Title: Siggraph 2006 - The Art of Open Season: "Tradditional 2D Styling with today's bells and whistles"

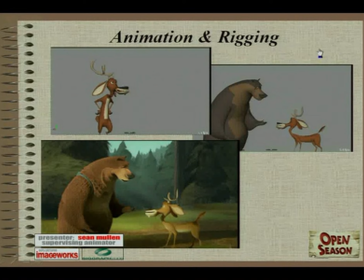(61:44)
But it gives you, like as Boog walks off, it gives you an idea what the extreme up and down points he's going to hit are, so we can start getting an idea of the framing of the scene, to really figure out how they're going to work design-wise within the frame. And then we've got, getting close to the end of the
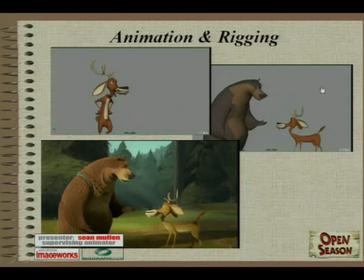(62:01)
work on the scene, we start incorporating straight ahead, which is where you actually go frame by frame straight through the shot and just animate what ends up being more smooth, just fluid motions. So straight ahead really lends itself to that. A lot of times we would use that for like Elliot's ears, for instance.
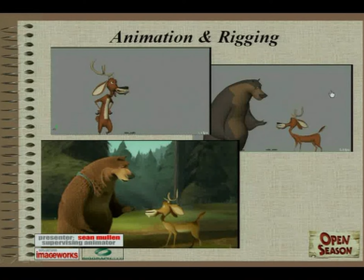(62:20)
So you go pose to pose with his body, but then he really feels nice and loosened up because he's got these straight ahead sort of flowing ears. And his tail as well.
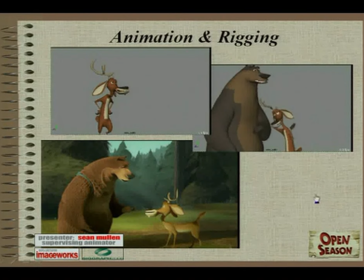And we can also see some areas where the camera is still old, and then we would send the shots back to layout when we completed them,
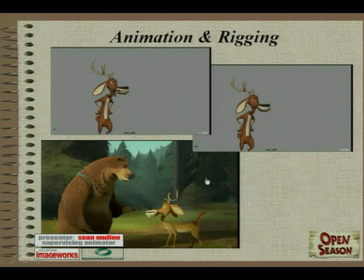(62:53)
and they would update the cameras so that they suited the action even better. So here's the final shot.
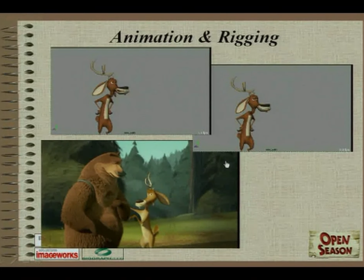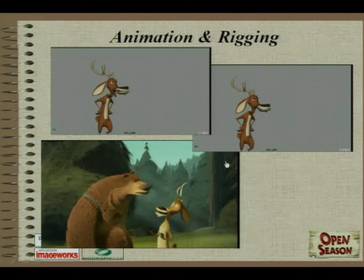(63:09) Oh, there it is. All over it.
Hey, Max. Mute me.
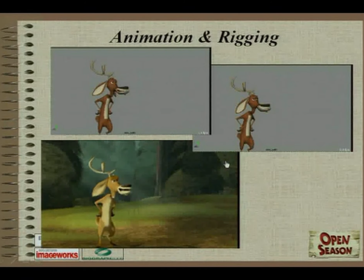(63:17)
All right, you got it now? There we go. Okay. Sorry about that.
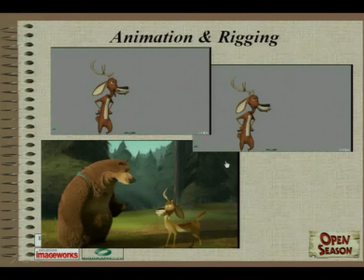(63:22)
I'll play it one more
time. Thank you. What do you do? You know, I can't remember.
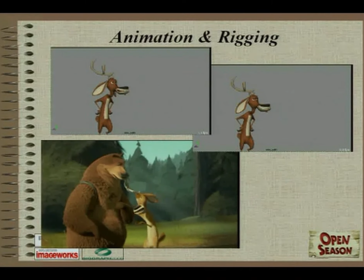(63:29) But listen, don't look now. But I see a little bush with your name written all over it.
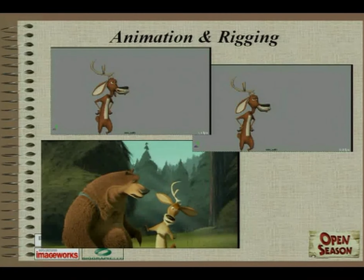(63:36) A bush? Are you serious? Come on! It's just like riding a bicycle. Only you're crapping on it.
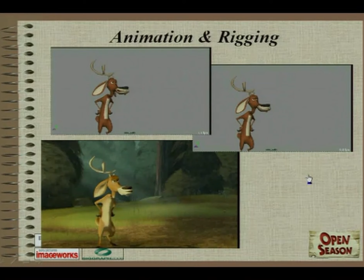(63:44) Show us your grr face.
That's actually the last scene that I animated myself in the film, so I was pretty much working on that at midnight every night for a while, just up late in my office doing a poop shot.
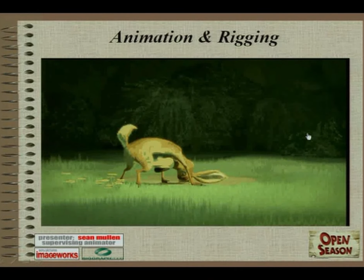(64:01)
This is another great example of how pose to pose and straight ahead contrast each other nicely. This shot in particular has great strong pose to pose work at the head of the shot, goes into a really great scramble that's all done straight ahead.
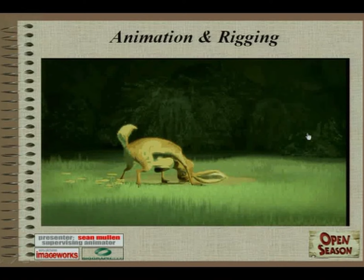(64:16)
The animator just frame by frame sculpted every frame, and then goes back into pose to pose.
Boog! You can't just go wandering around out here. You don't know where you're going, Boog.
So I've got
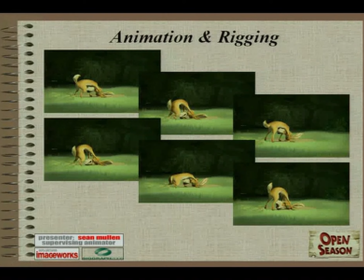(64:36)
some keyframes here that show the extreme poses that the animator did, the anticipations into a strong pull,
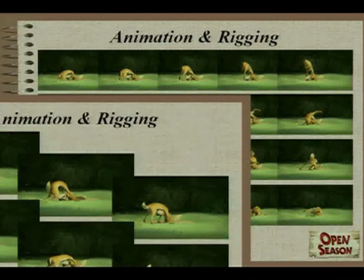(64:43)
a couple of those pulls, and then yelling Boog's name there in the last frame. And then we can see each individual frame.
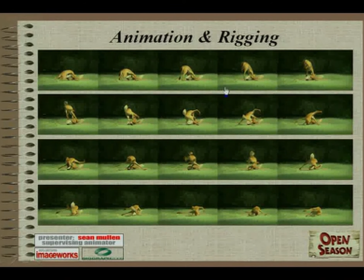(64:51)
There's nothing in here that you could really call a key pose. Like the body hits the height of its arc and everything, but the arms and legs are scrambling, so you never hit anything that you could still frame and say, this frame gets across this particular emotion or point.
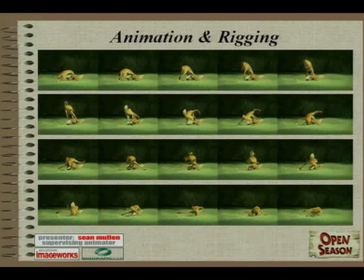(65:09)
Every single one of them is in sequence working towards
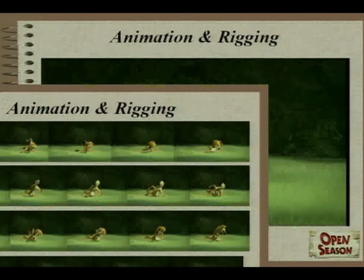(65:16)
accomplishing an overall motion of a big scramble. So after seeing those one more time.
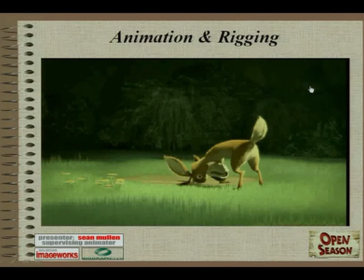(65:26) You can't just go wandering around out here. You don't know where you're going, Boog.
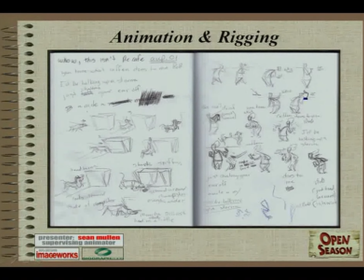(65:32)
And now some animators also had a little trouble with necessarily going pose to pose, with their technique of approaching the shots, because everybody comes from different backgrounds.
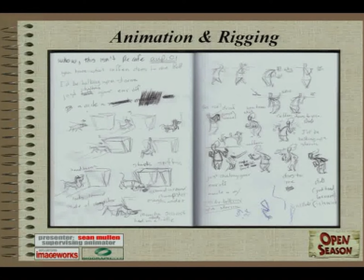(65:46)
So there were a few other ways people would deal with things. They would do thumbnails that they would come and talk about before they started.